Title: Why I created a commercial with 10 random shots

If you're like me, you might have a very big problem. Have you made so many of the same videos that you can do them in your sleep? Is there a formula of shots that you always use because it just always gets the job done? Do you see the problem?
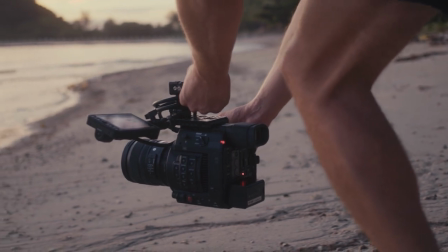(0:13)
Because we become so efficient at what we do, I found my creativity slowly rotting like an apple on a hot summer day.
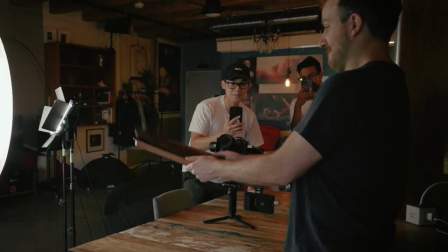(0:20)
So today we're going to be jolting some life back into our creativity by taking on a challenge. All right, so we're here in the studio space. We got the very talented model, Neville, over here, who will be in frame, got my very good buddy, Thomas, who will be doing behind the scenes. All they really know is that we're shooting some sort of commercial for decaffeinated coffee. They don't really know what's going on, is that right? All right, well, it's time to fill them in. On each of these cards is a random camera angle, camera movement, shot technique. We are each going to pick a few so that it adds up to 10. And we're going to use those 10 random shots to shoot a commercial. And we're going to make something sick out of it. I knew you were up to something.
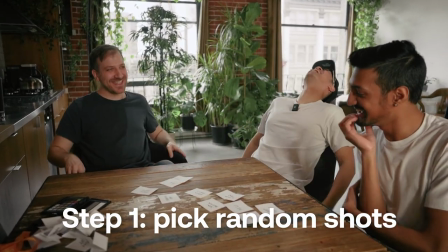(0:58)
After picking out the cards, I immediately knew what to shoot, and it was myself in the foot thinking that I could do all this in two hours. Luckily, I thought of a simple storyline while driving to the studio, so I tried assigning a purpose to each random shot to serve that storyline. And then came one of the most important steps, which was organizing the 10 shots into edit order. But wait, I thought we had limited time. Why are we editing before we shoot? In terms of order of shooting things...
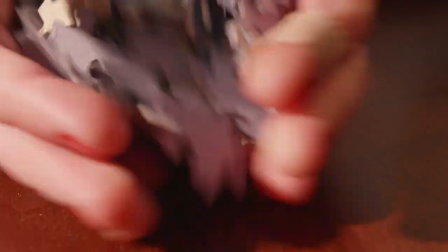(1:24)
Well, if you don't know how your final video should play out, you're basically tossing a bunch of jigsaw puzzle pieces to your editor without telling them what the final picture should be. And it'll also help make sure that the shots have a reason to be there and tell a cohesive story at the end.
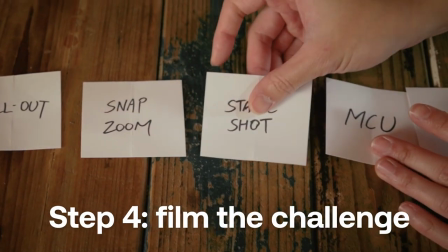(1:41)
Now, I wanted to shoot in chronological order as much as I could because I find myself being super tunnel vision when I'm under time pressure.
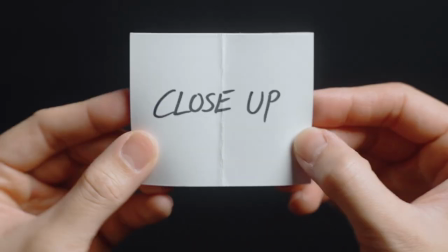(1:48)
First up was the close-up shot.
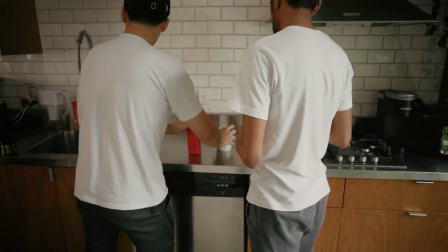(1:50)
It seemed like a great shot to ease into the challenge, but boy was I wrong because pouring scaldling hot coffee was a safety hazard I should have expected.
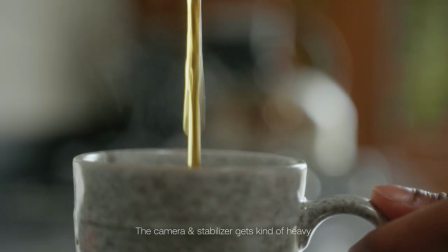(1:58)
Getting the shot in focus was tough, getting the shot stable was tough, and remember what I said about being tunnel visioned? Now it can be pretty tempting to start a video with a wide shot to establish the scene,
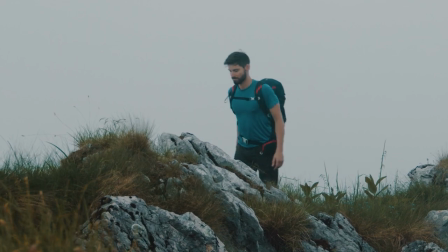(2:11)
but I find starting close up creates the sense of mystery before revealing where we actually are.
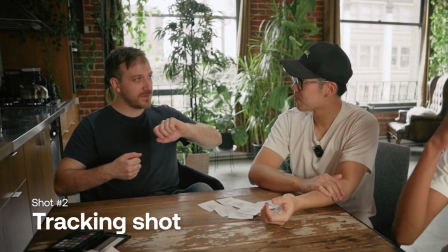(2:17)
Next up was the tracking shot. Random thought, if you're pouring coffee into the mug and then taking the mug somewhere and sort of like tracking the mug.
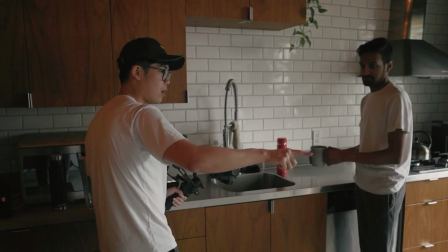(2:24)
Love it. Which is an amazing way to bring our character from one location to another by having the camera track their movement.
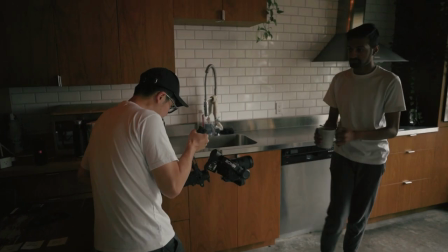(2:30)
Man, I'm really happy that autofocus is a thing because getting a stable shot is tricky enough when I'm walking like a crab and holding what feels like a dumbbell at the gym. A camera pullout is when the camera smoothly moves further away from your subject.
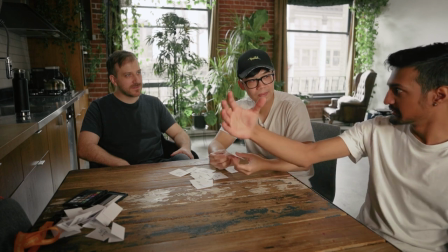(2:43)
I don't know why, but I just visualized so the tracking shot would go from the mug and then somehow zooms out to me sitting in the chair.
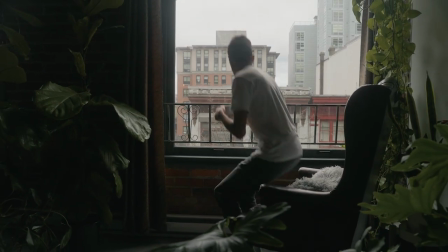(2:51)
Ah! It's a great way to establish the relationship between your subject and the location. Oh, that's a nice shot. Yeah, that was good. That was a good moment. In this case, it's our first time revealing more of the cozy space, which is why I felt it was important to me to spend more time nailing the shot. Big mistake when you're taking on a challenge, though, because I had to surrender perfection if I wanted to get through all ten shots.
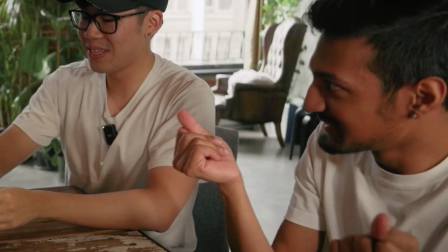(3:13)
I cannot wait for the snap zoom. This snap zoom. So what is a snap zoom, guys?
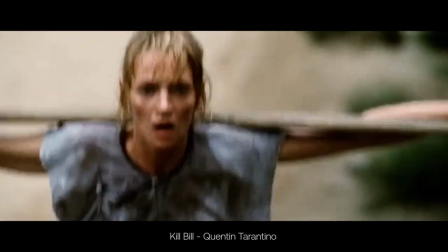(3:19)
The lens zooms faster than the time flying in this challenge and hyper focuses on your subject when zooming in or quickly reveals the location when zooming out. Now, my lens can't zoom in very far, so here's a neat little trick to give more work to your editor.
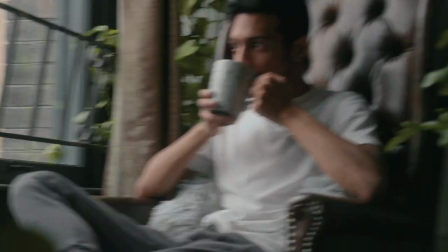(3:32)
Seriously? Have shot one end by zooming in and have shot two start by zooming in. When you glue the shots together in the edit, it looks like one single super stylized shot. Next up is the medium close-up, one of the most boring shots to shoot in my opinion.
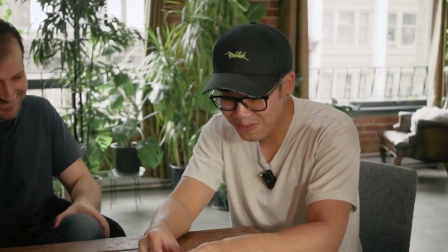(3:47)
Medium close-up could just be of... Neville. Drinking coffee?
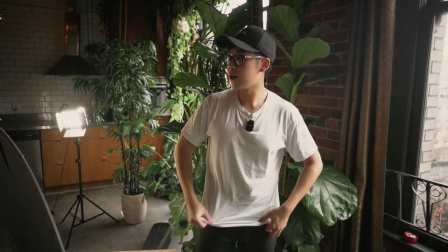(3:52)
I don't know what else. Now, don't get me wrong, it is the best way to show your subject's facial expression while showing a bit of the space behind them. It's comfy, safe, and neutral, unlike anything in today's challenge. So I decided to add a bit of camera movement just to spice things up a bit. Most of our 10 shots have some sort of movement, whether it's the subject moving or the camera, so it kind of ruins the flow of your video when you have a shot with almost no movement slapped in the middle.
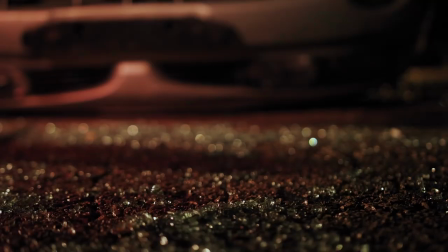(4:16)
It's like a race car crashing against a brake wall. So instead of watching that disaster unfold, let's just watch the rest of this challenge instead. The rack focus is one of the most straightforward ways to shift your viewer's attention by pulling focus to a different distance.
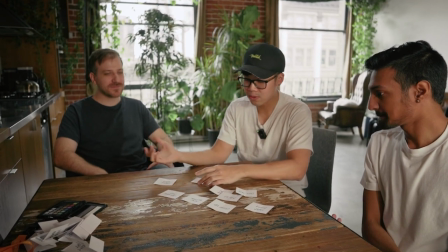(4:30)
So we got rack focus. I mean, that could be rack focusing from Neville over to the beans to reveal as an ending shot.
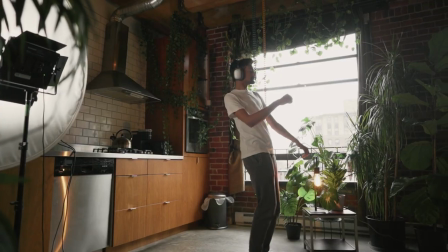(4:36)
That's just something immediately comes to mind. I'm so glad my model Neville didn't throw up because of how many spins I was asking him to do in the background.
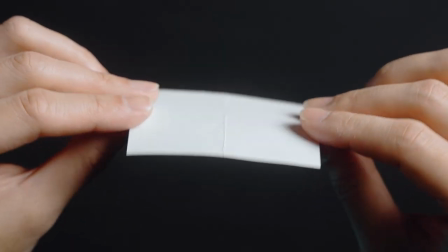(4:43)
The spinning and dancing will make sense later. Next in our random shots was the POV shot and I don't know what I was thinking when I wrote this down because they're usually shot with setups like this but all I had was this.
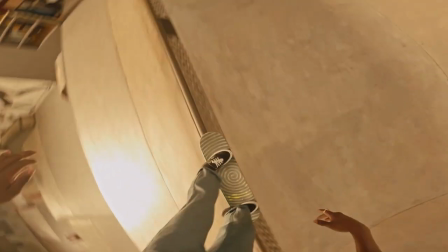(4:55)
POVs are a great way to really feel like we're in the shoes of the character but it's a very stylized technique that had no place in this commercial. I am so glad that creativity is a collaborative effort because thomas made a suggestion that saved me from an incomplete video the action
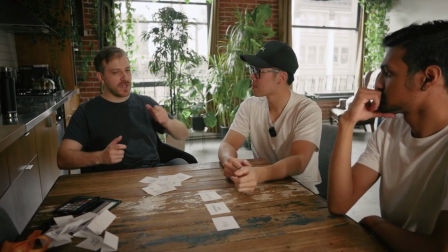(5:10)
of grabbing anytime you're grabbing something right you're grabbing the beans you're pouring the coffee you're grabbing the guitar i do like the idea of grabbing the guitar as just some
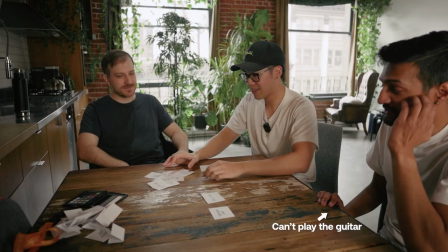(5:17)
sort of variance so we're a little bit off the coffee beans we're gonna put music over me playing the guitar right uh we're just gonna put like an instrumental it's just some so to get neville's point of view i had to get a little bit cozy with him while he risked a visit
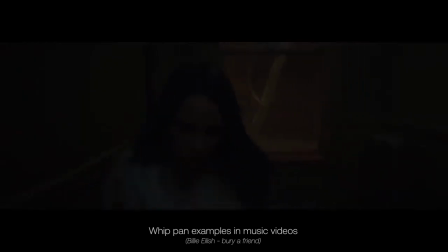(5:30)
to a chiropractor. Now the whip pan isn't a shot itself, but it's a great technique for you to quickly transition from one scene to another. Since this is also a stylized technique, I figured that I'd make this stylized sandwich by squeezing it in between our POV shot and our next one of Neville dancing.
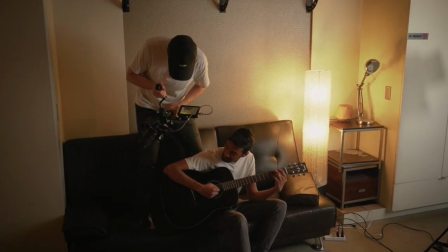(5:46)
All you gotta do is quickly pan one way at the end of the first shot and then start the next shot with a pan in the same direction.
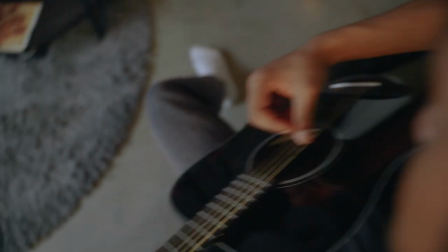(5:52)
In the edit, we glue the shots together with that panning motion to create a seamless transition.
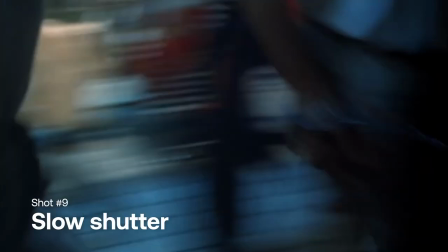(5:57)
This brings us to the slow shutter shot, which is a technique that's grown so popular recently that I hope the trend doesn't die out horribly like fidget spinners.
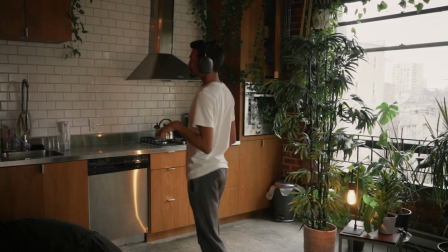(6:05)
All you do is pull your shutter speed to something pretty low, like 1 over 10, add some dramatic movement like dancing, and you've got two guys doing an interpretive dance number.
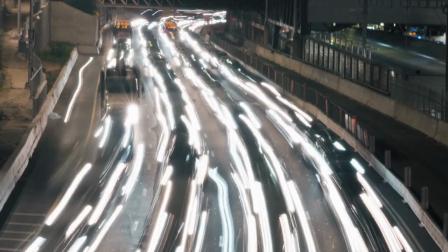(6:13)
The amount of motion blur you get from a slow shutter gives you a surreal feeling that you can use for showing something like passage of time or a dream sequence.
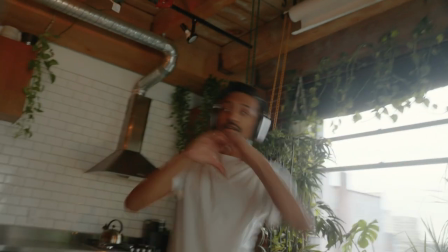(6:20)
In this case, I wanted to express how Neville's in a euphoric state as he's jamming out in his loft. I will have to trust that that was okay.
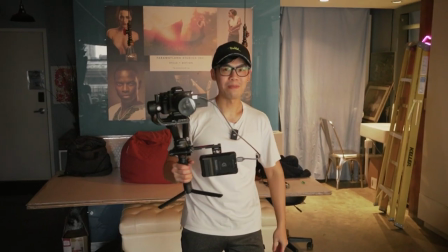(6:27)
We really don't have a lot of time. I think we have like five minutes for our last shot. So let's do that. Now I saved the best shot for last because it's one of the most underrated techniques, the static shot. Now static shots can be pretty tricky to shoot, especially when the rest of your shots are pretty dynamic. Just like when we shot the medium close-up, we don't want to disrupt the flow of the video.
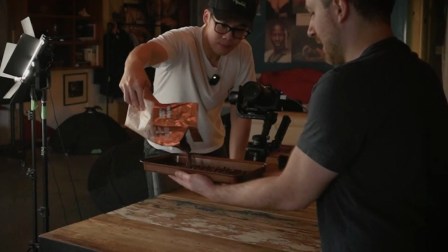(6:46)
In this case, I left my hands off the camera and on the ground picking up coffee beans because in order to make up for the lack of of camera movement,
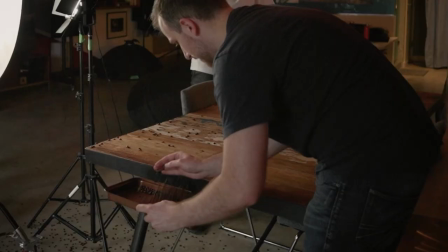(6:53)
Thomas helped me toss up a bunch of beans into the air. Okay, it was mostly Thomas and Neville picking up after my creative decision, so thank you guys.
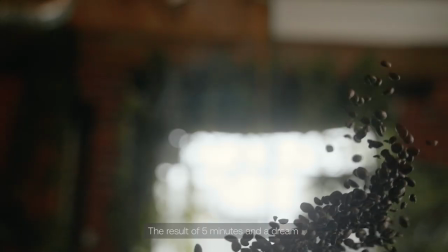(7:00)
The lack of camera movement brings attention to what moves in the frame, so I was hoping that the flying coffee beans would express the punch of bold flavors when Neville sips his coffee.
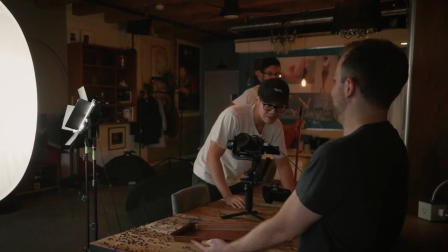(7:09)
Unfortunately, the only punch I got was to my gut when I heard this dreaded sound. It was not that bad.
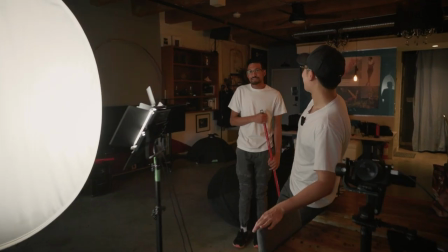(7:15)
Oh, that's the timer, guys. How do you guys feel about it? I mean, I feel good. I was mauling. The pressure was on you.
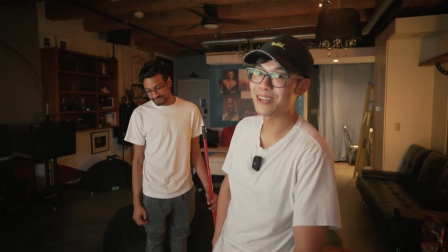(7:20)
It really was, huh? Let's go to the edit suite and find out how things go. So now that we've got the stressful part out of the way, we're going to get into the edit, which I guess isn't that much less stressful now that I think about it. But with all tricky edits, I like to start things off with finding music. So we've got Artlist open in front of us.
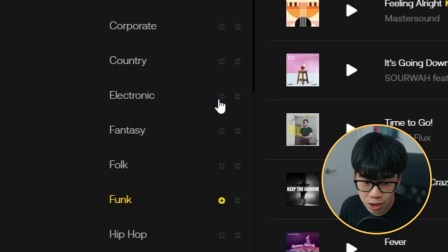(7:37)
Let's go for something a little bit funky. I like electronic music usually. I like the sound of this song, so I'm just going to hit the download button.
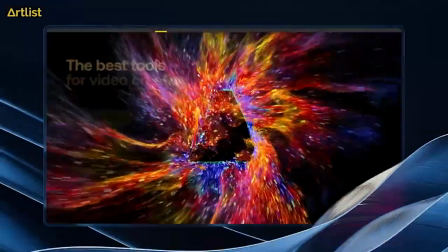(7:43)
It looks like I've downloaded it before, but you know, it's just that good of a track. And because I have Artlist Max, I have access to footage, plugins, apps, and templates.
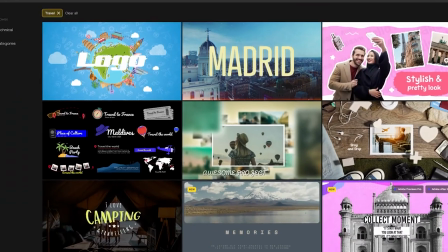(7:51)
So, let's take a look at some templates to see if I can spice up my visuals. I like the look of this one.
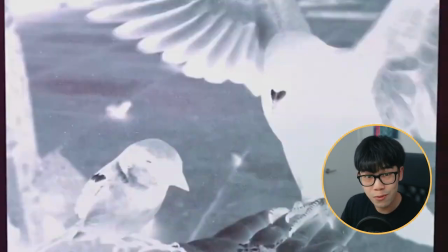(7:56)
Okay, okay. I'm probably going to use a few transitions from here, so let's download it and put it in.
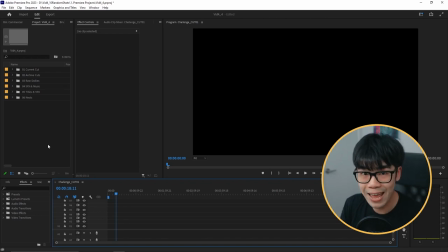(8:00)
So, right now, we're looking at my favorite thing, an empty timeline, and we're going to do what most clients think video editors do,
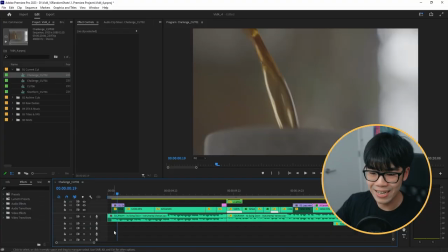(8:06)
which is just snap your fingers and have an entire video already edited. If only it was that simple.